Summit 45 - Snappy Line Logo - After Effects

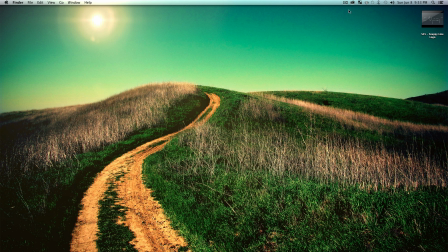(0:06)
What is up, everybody?
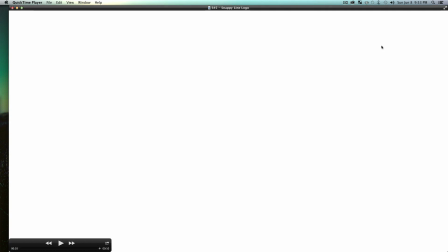(0:07)
Welcome back to Mount Mograph and Summit 45, the Snappy line logo that we're going to go ahead and build in Adobe After Effects.
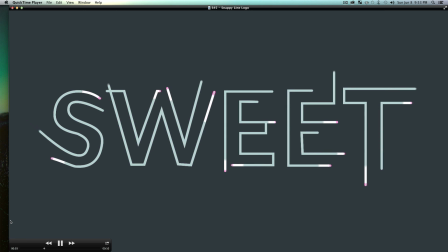(0:16)
So basically, this effect is a very modern, fresh look to creating like a logo build, an animation,
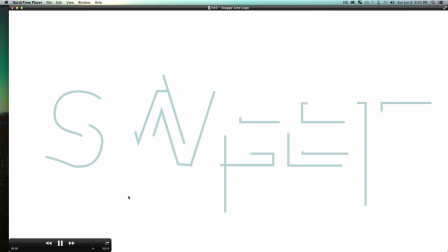(0:23)
picture, anything you want, really. It's a pretty easy effect,
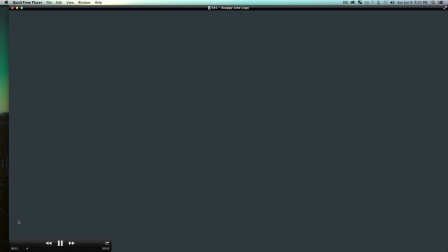(0:27)
and I'm going to show you a really quick and fun workflow to just get this rocking away and get your project done, because that's the best part.
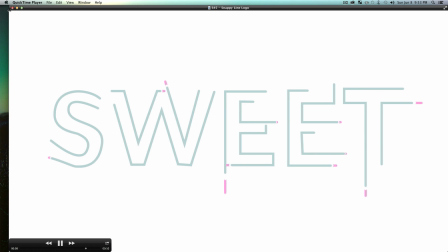(0:36)
So anyway, let's go ahead and jump into Adobe After Effects and get this sweet snappy logo effect built.
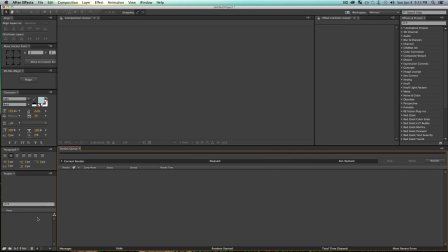(0:42)
So I'm going to use Creative Cloud After Effects. This probably work with pretty much anything.
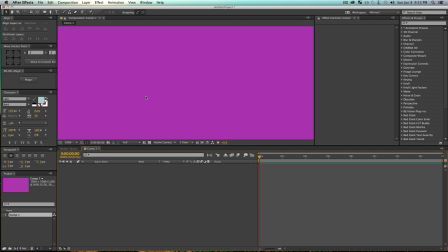(0:47)
So let's go and create a new composition. I got lucky and got this really fancy purple.
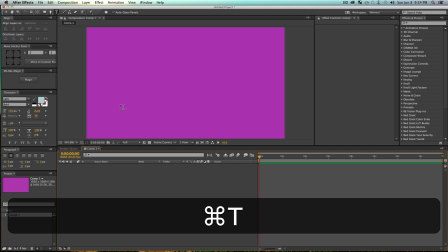(0:52)
So let's start by just creating a text reference layer. So for me, I'm going to go ahead and just type sweet, and I got a nice neon green color as well. So I'm going to center this up in my composition and just scale it up to a size that looks nice and modern and fresh.
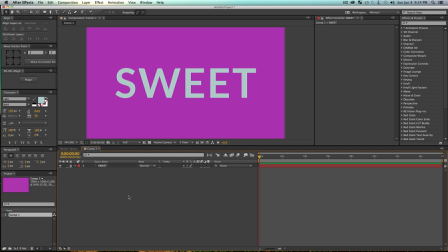(1:09)
And then we're going to go ahead and just lock this layer just like that, so we can't click it, can't mess around with it.
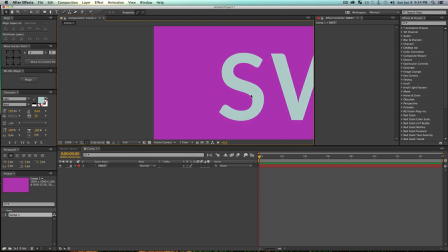(1:14)
And now we can do the best part of this video. So what we're going to do is basically draw a path for each of these letters. And the path is going to be trimmed, so we get that animation that looks like these lines draw these letters. So that's why it's important to have a reference of what word you want to use, which would make some sense.
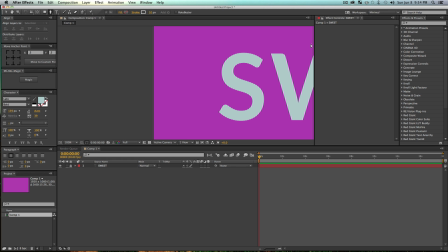(1:33)
So personally, I like having these lines all come off from different sides of the screen, because it adds a nice kind of dimension to your animation. So I recommend doing that as well. So for this S, I'm just going to start with this line up here and kind of draw into the S and just use my Bezier handles to kind of get this to work.
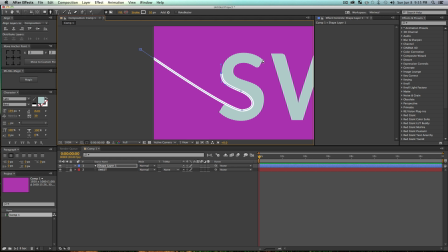(1:54)
So just kind of shape it however you want. It doesn't really have to be perfect, because it's hopefully going to move very quick, so the user won't really notice it. And I like to add a little extra line kind of coming off of each of these shapes, and that'll just give you a nice little added motion, so it looks like it comes in and builds something and it goes out and has extra room.
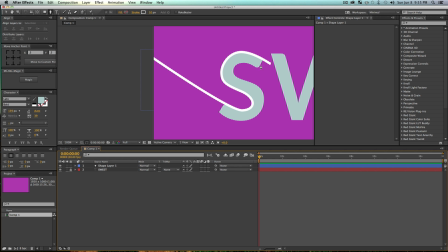(2:14)
You don't want to cramp the style. So anyway, let's go ahead and draw this other side of the S. You're going to just stylize these shapes based off what you want your text to look like. So for me, I'm going to kind of just keep a nice open look to this typography.
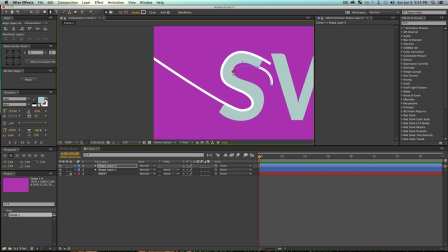(2:30)
So, I'm just doing a horrible job with the pen tool here. It's like I'm a newbie. So just draw along here. I'm going to keep nice open ends for the most part, I think. You can have some fun with it. Stylize it however you want. You really don't even have to follow the typography at all.
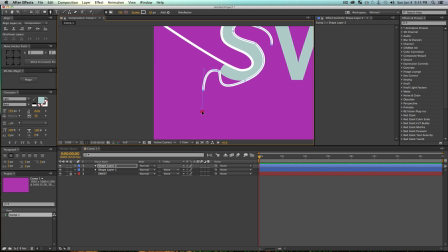(2:48)
But basically just kind of trace along here and add a little extra motion coming out of it that could look cool.
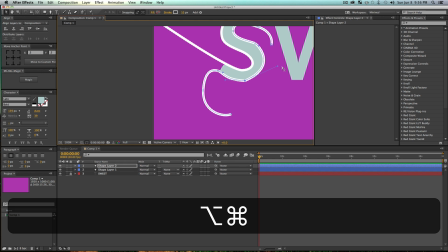(2:53)
And if you need to, you can go and just fix your letters. No problem at all. Mine looks a little janky, but it should be just okay.
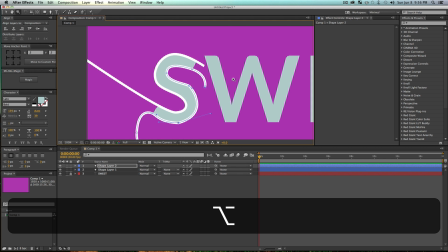(3:02)
So anyway, let's go ahead and just draw this W now. We got that all built up.
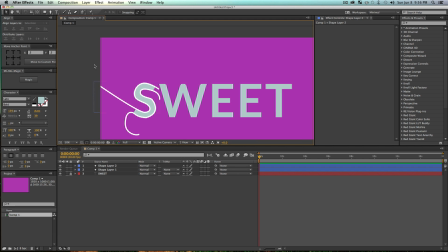(3:07)
Two lines to create an S. That's not bad. And as you can see, this is going to be our path of motion, and it should look really cool when we're all done. So let me go ahead and just draw the W from maybe up here would be cool. So I'll just draw it in here and just trace along really wherever you want on here.
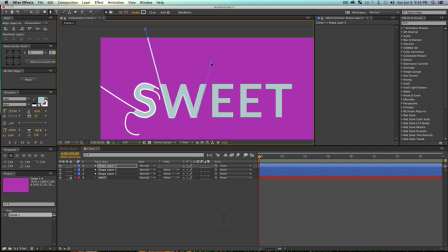(3:22)
It doesn't even have to be perfect. And just kind of do your thing and have fun with it.
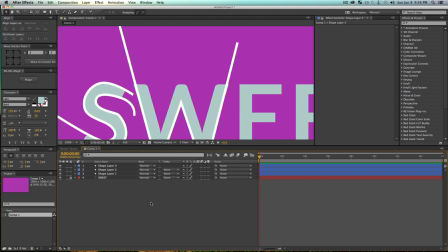(3:28)
So I like this W. I got that extra motion at that side over here. And now I'm going to probably need another layer to fill in the rest of this.
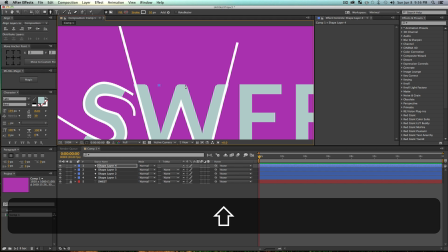(3:36)
So I'll start it over here, kind of draw along the top,
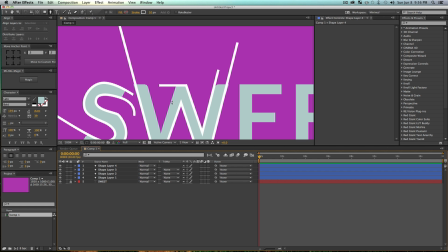(3:39)
draw into this W. And you once again don't really have to cut out the whole letter, because we're going to animate it so it makes the letter, and like the viewer would definitely understand what letter it's supposed to be. So you want to get the gist of the letter, but you don't have to go nuts and trace every single line, which is great, because no one likes to do that.
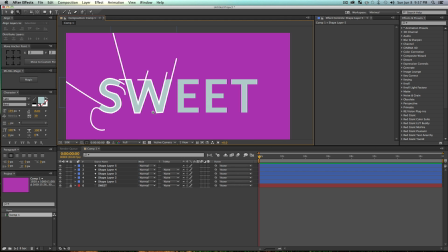(3:57)
So I like how that is looking. I got this nice path of motion, and it looks like I want to balance it out, because it's all coming from this top left corner.
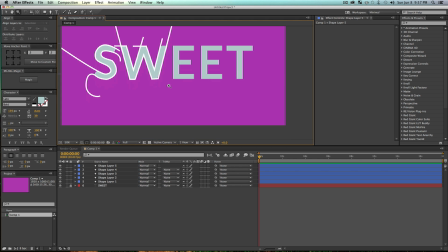(4:05)
So I'm going to go ahead and for this E, I'm going to come in from the bottom.